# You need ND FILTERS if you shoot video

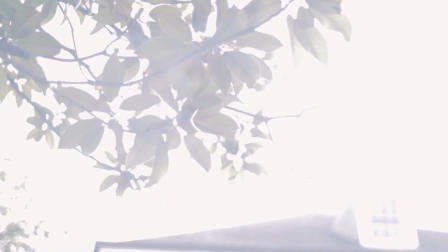to know how to turn blown out trash footage into beautiful, engaging shots?
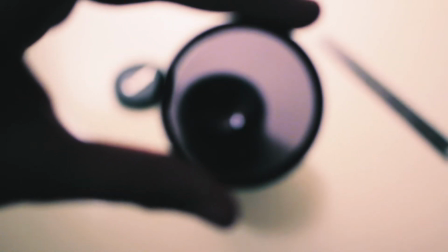Keep watching. These are ND filters, and they slap onto your lens.
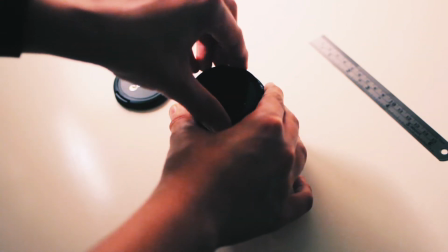Actually, to be honest, you have to screw them on, but the effort is worth it, I promise.
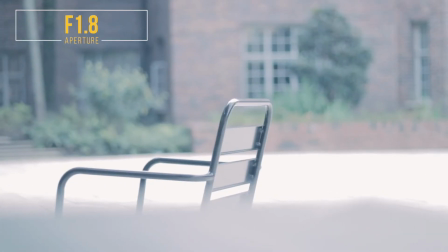When you shoot video outside with your camera, you need everything properly exposed.
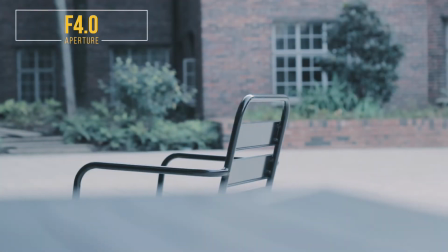To do that, most people close off the aperture, but that removes some of that beautiful background blur. It makes your shots less professional. I mean, this is practically the most important reason that videos taken on smartphones are so obviously, well, shot on smartphones.
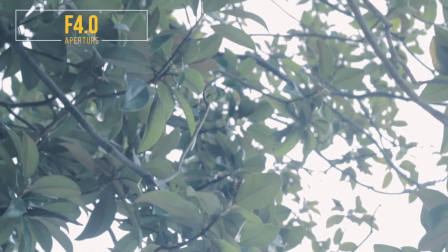Because nearly everything is in focus, and most of the time, it just doesn't look that good.
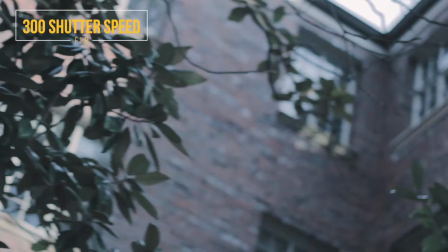Now, you might be thinking, Felix, why can't I just change the shutter speed? I can crank it up and everything will be fine.
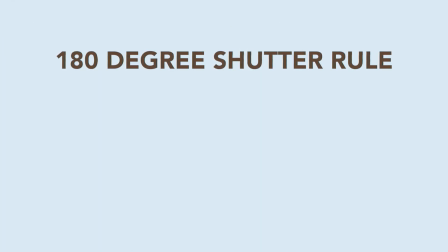But the thing is, it won't. You have to follow the 180-degree shutter rule, which means keeping the shutter speed at twice the frame rate. So if you're shooting 24 frames per second, keep it at 50, since most cameras don't do 48.
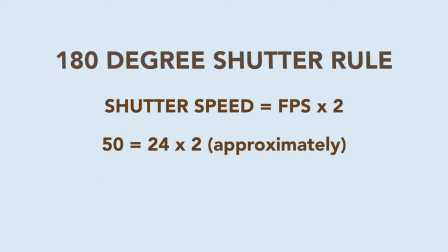If you're shooting at 30 frames per second, do a shutter speed of 60, and so on and so forth.
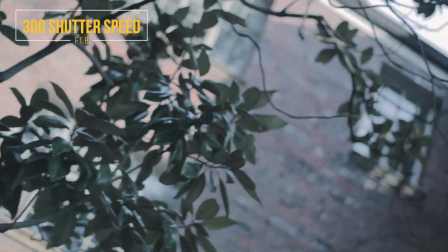That means that in this clip, which I was shooting in 30 frames per second, I have to keep my shutter speed at 60.
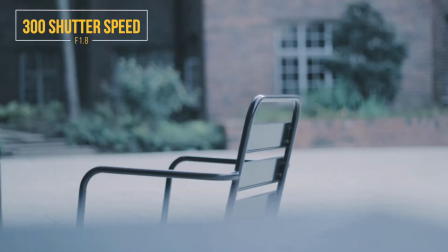What you're seeing now was shot with a shutter speed of about 300 to compensate for the light outdoors.
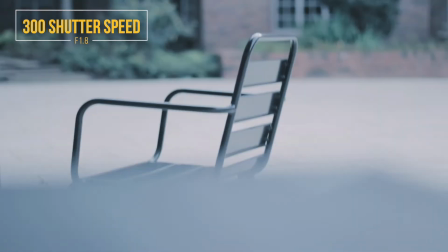And although it looked fine on my camera's LCD screen when I was shooting, you can see it's just really unnatural now.
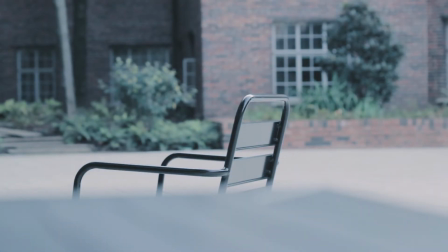So yeah, with the shutter speed stuck at 60, my only other option is to close off the aperture. But we already discussed why you shouldn't do that, and you can see the effect it has on the bokeh or the blur. In order to be able to keep my aperture at the widest my lens can go, which is f1.8, I have to use the ND filter.
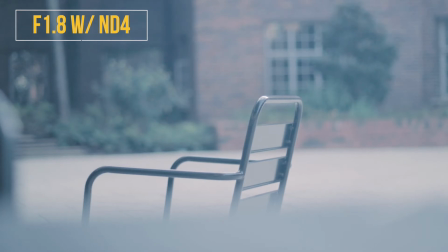This is the ND4, and you can see that the effect is great, but it's not strong enough, so I'll have to use the ND8, which is the darkest filter out of the set of 3.
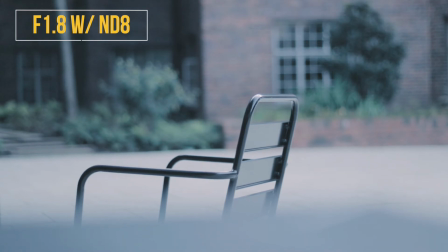Wow, it makes a world of difference, doesn't it? With the combination of the different filters, since you can have more than one of them on,
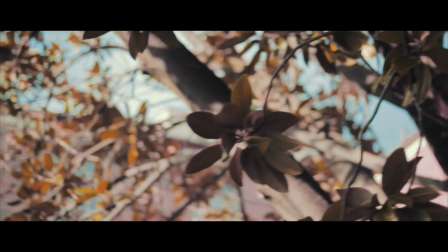with color grading and after editing, you can get beautiful, professional-looking sequences outside.
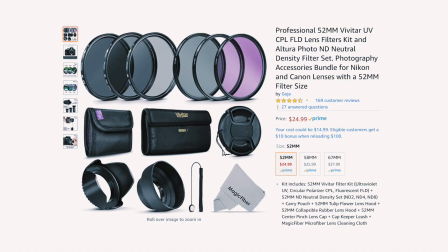The best part about the whole deal is that the whole set is only $20 to $30 depending on the lens diameter, which you'll have to check.
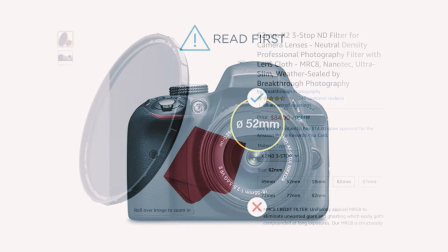That's compared to other ND filters which can range from $70 to even $200.
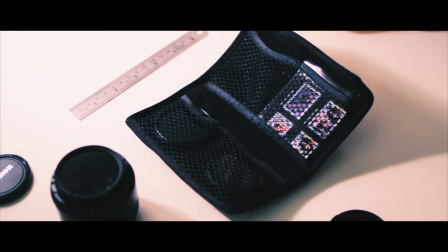Oh, and the set comes with some other accessories as well, like lens hoods and different types of filters which can come in really handy in other situations.
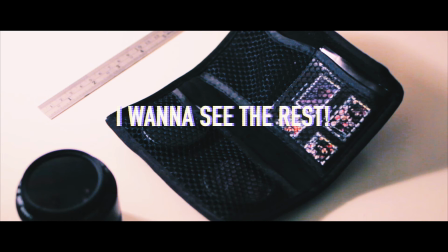So just comment, I want to see the rest, in the description, to let me know if you want a review of those as well.
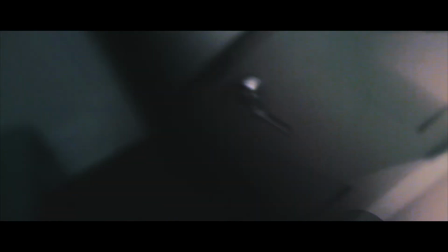I also have my own accessories outside of the bundle from this video that I use.
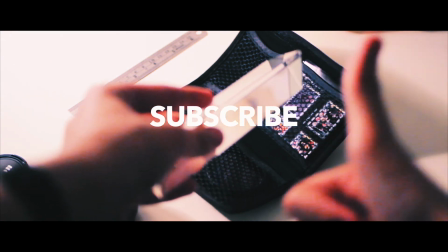So subscribe if this video was helpful, and if you're interested in future content, as it means the world to me.
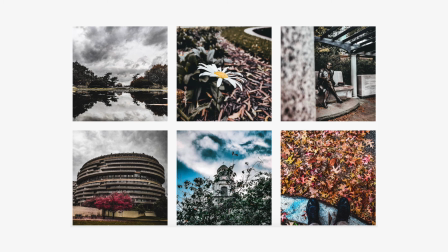And make sure to check out my Instagram as well for some great regular photo content. My handle is @TechTecha.
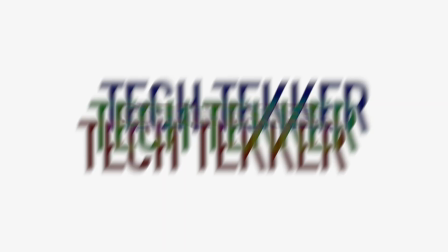That being said, I'll hopefully see you in the next video. I'm Felix with TechTecha. See you later.